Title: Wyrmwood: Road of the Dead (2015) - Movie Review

Welcome to Bloodbath and Beyond. Today we review the Mad Max of zombie movies, Wormwood, Road of the Dead. Directed by Kia Roche-Turner, written by Kia and Tristan Roche-Turner, starring Jay Gallagher and Bianca Brady, Wormwood is about a talented mechanic, Barry, whose life is turned upside down when he loses his wife and daughter to the zombie apocalypse. We're gonna spoil this whole thing. If you haven't seen it, please go and watch it before watching our review, which I know it renders our review useless. Consider this just like us talking about the movie. What do we like about this movie, guys? There's always some gritty nature about Australian films and it's just killer.
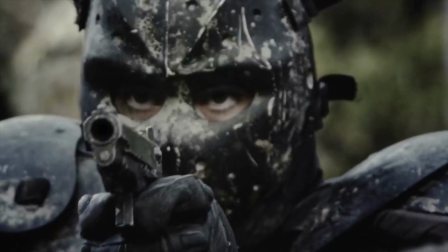0:42 Especially for a post-apocalyptic zombie movie that's kind of like a Mad Max style zombie movie.
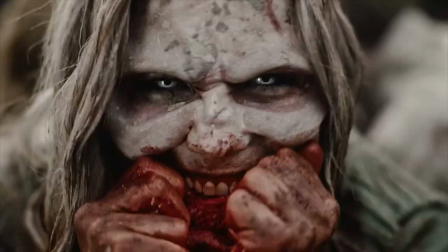0:49 It's pretty fucking cool. I agree. A movie that's too clean, it distracts from being a zombie movie. Yeah, it comes off as being too manufactured. Like, this feels like you're in the rough.
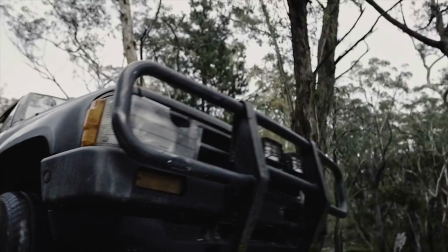1:00 Bad shit's happening. You got to make do with what you have. Anything that they use as far as armor is concerned, like, it's all worn.
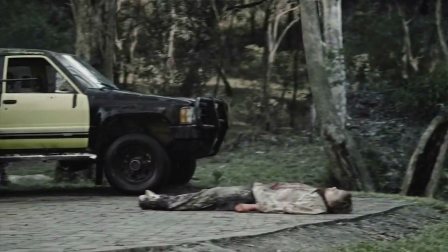1:06 It's all fucking tattered. It's pretty sick. Which brings me to, like, how they shot this film. It made it so intense because a lot of the times we're getting that, like, rush to the characters.
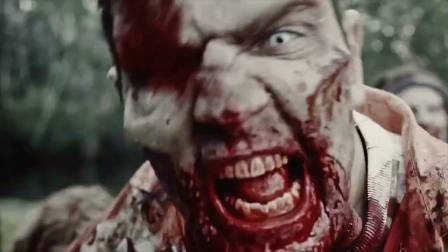1:18 We're getting that up close and personal with the zombies. It feels like I'm living it.
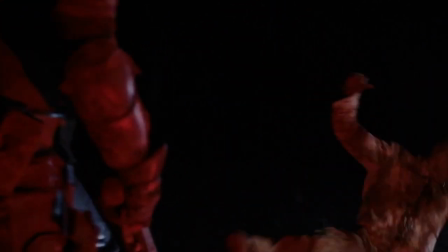1:22 When they're in the car and they're trapped in the car, you feel the outside of it and how big it is with the forest, but you're also like claustrophobic, you know, with close-up shots.
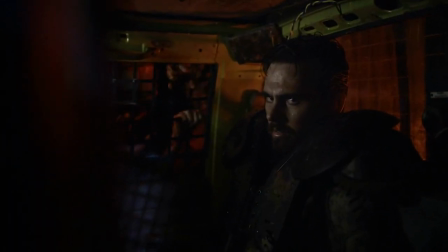1:31 Like, it's just so perfectly done. A great balance. I really enjoyed it.
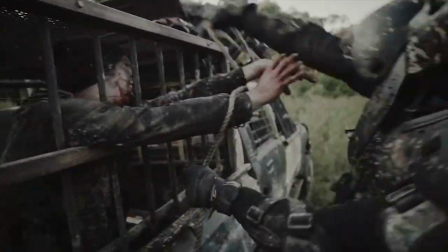1:34 I think the overall aesthetics as far as how the characters looked, how they used their weapons,
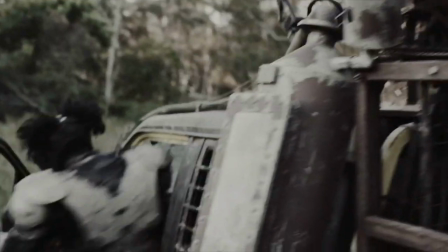1:40 like how the zombies looked, everything just looked fucking really dope. Extreme dopeness in the aesthetics area. I really enjoyed the look of the zombies.
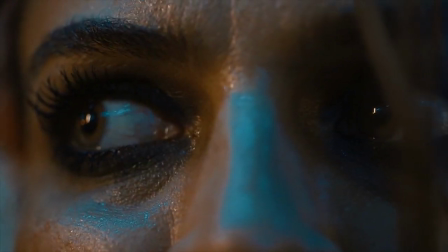1:50 It was a little different than you usually see because their faces were getting deformed a little more. Because they're affected by the gas, it makes sense because it's more of a transformation instead of like a resurrection, which was really cool.
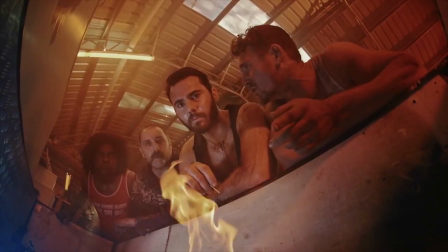2:01 They didn't over-explain. They're like, your blood type is A- so you're immune. It's like, okay, that's enough explanation we need. And to play up that immunity to have people not turn and be able to fend off the zombies without breathing stuff in was a cool take. I think it was a really smart choice as well as far as the story standpoint is concerned because you know the people without
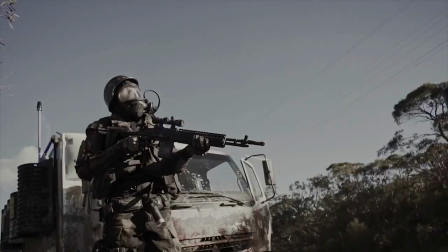2:22 masks are the good guys and the guys with masks are the bad guys and then the guys who look like zombies are zombies.
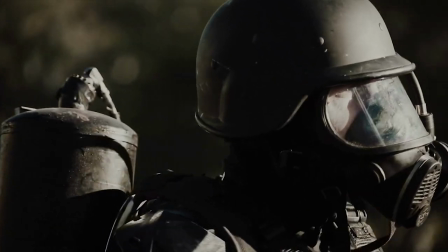2:28 And there's like a kind of another tier to it because you even get that idea that the guys with the masks are doing a job. They're kind of more bigger picture. The characters, I see their motivations. I understand it. They're just getting through it.
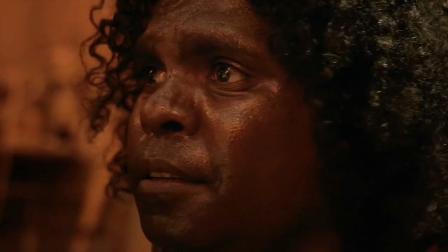2:40 You know, they were likable. What's nice about this one as well is the human interaction and how when
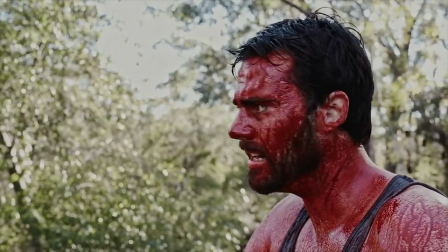2:45 new characters show up they help each other out They don't pat each other down. And what I really enjoyed was characters were disposable. You liked them You got attracted to them, but you honestly didn't know who was going to survive or not I enjoyed the humor.
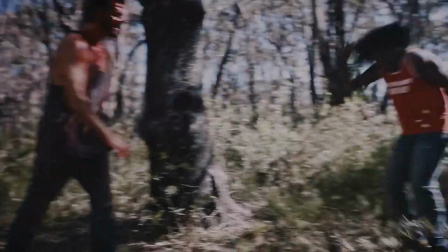3:00 Barry had a couple of moments or whatever where he would crack a few jokes But Benny was the comic relief Is he alright?
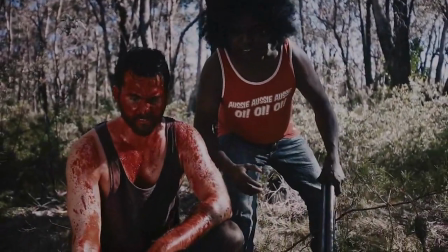3:06 Is he okay? What do you fucking think? He's pretty fucking dead to me.
Oh, he said fucked.
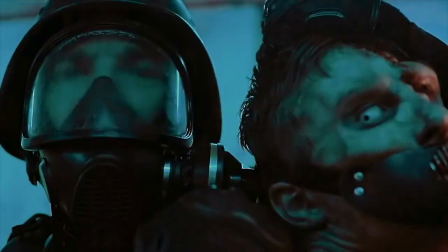3:13 Another awesome thing about this movie is the fact that we got something completely unique, which is controlling zombies with telepathy.
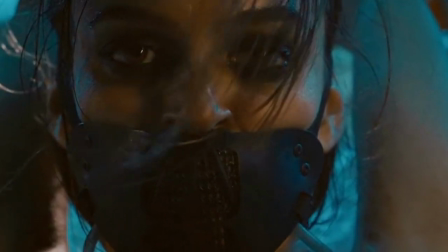3:21 We got that from Brooke, played by Bianca Brady. She got like, syringes of zombie blood in the back of the neck and could control zombies. How fucking cool is that? the overall makeup and special effects in this film were top-notch there was lots of headshots in this film
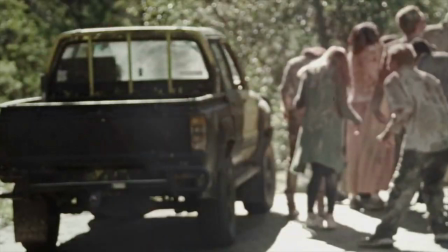3:38 all the squibs they probably had or even like the visual effects just everything blowing up looked real and looked great yeah and what's great about it too is I didn't know if it which ones were special effects yeah and which ones were visual effects just the power of the kills it
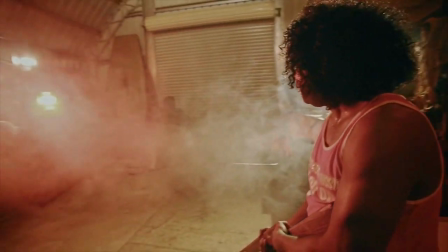3:53 had this like energy behind it which I love I think that's a testament to how well the cinematography was done with,
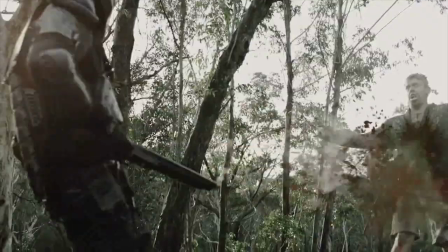3:59 like, the very intense looks mixed with the sound design and the overall, like, look and feel and how everything was composited.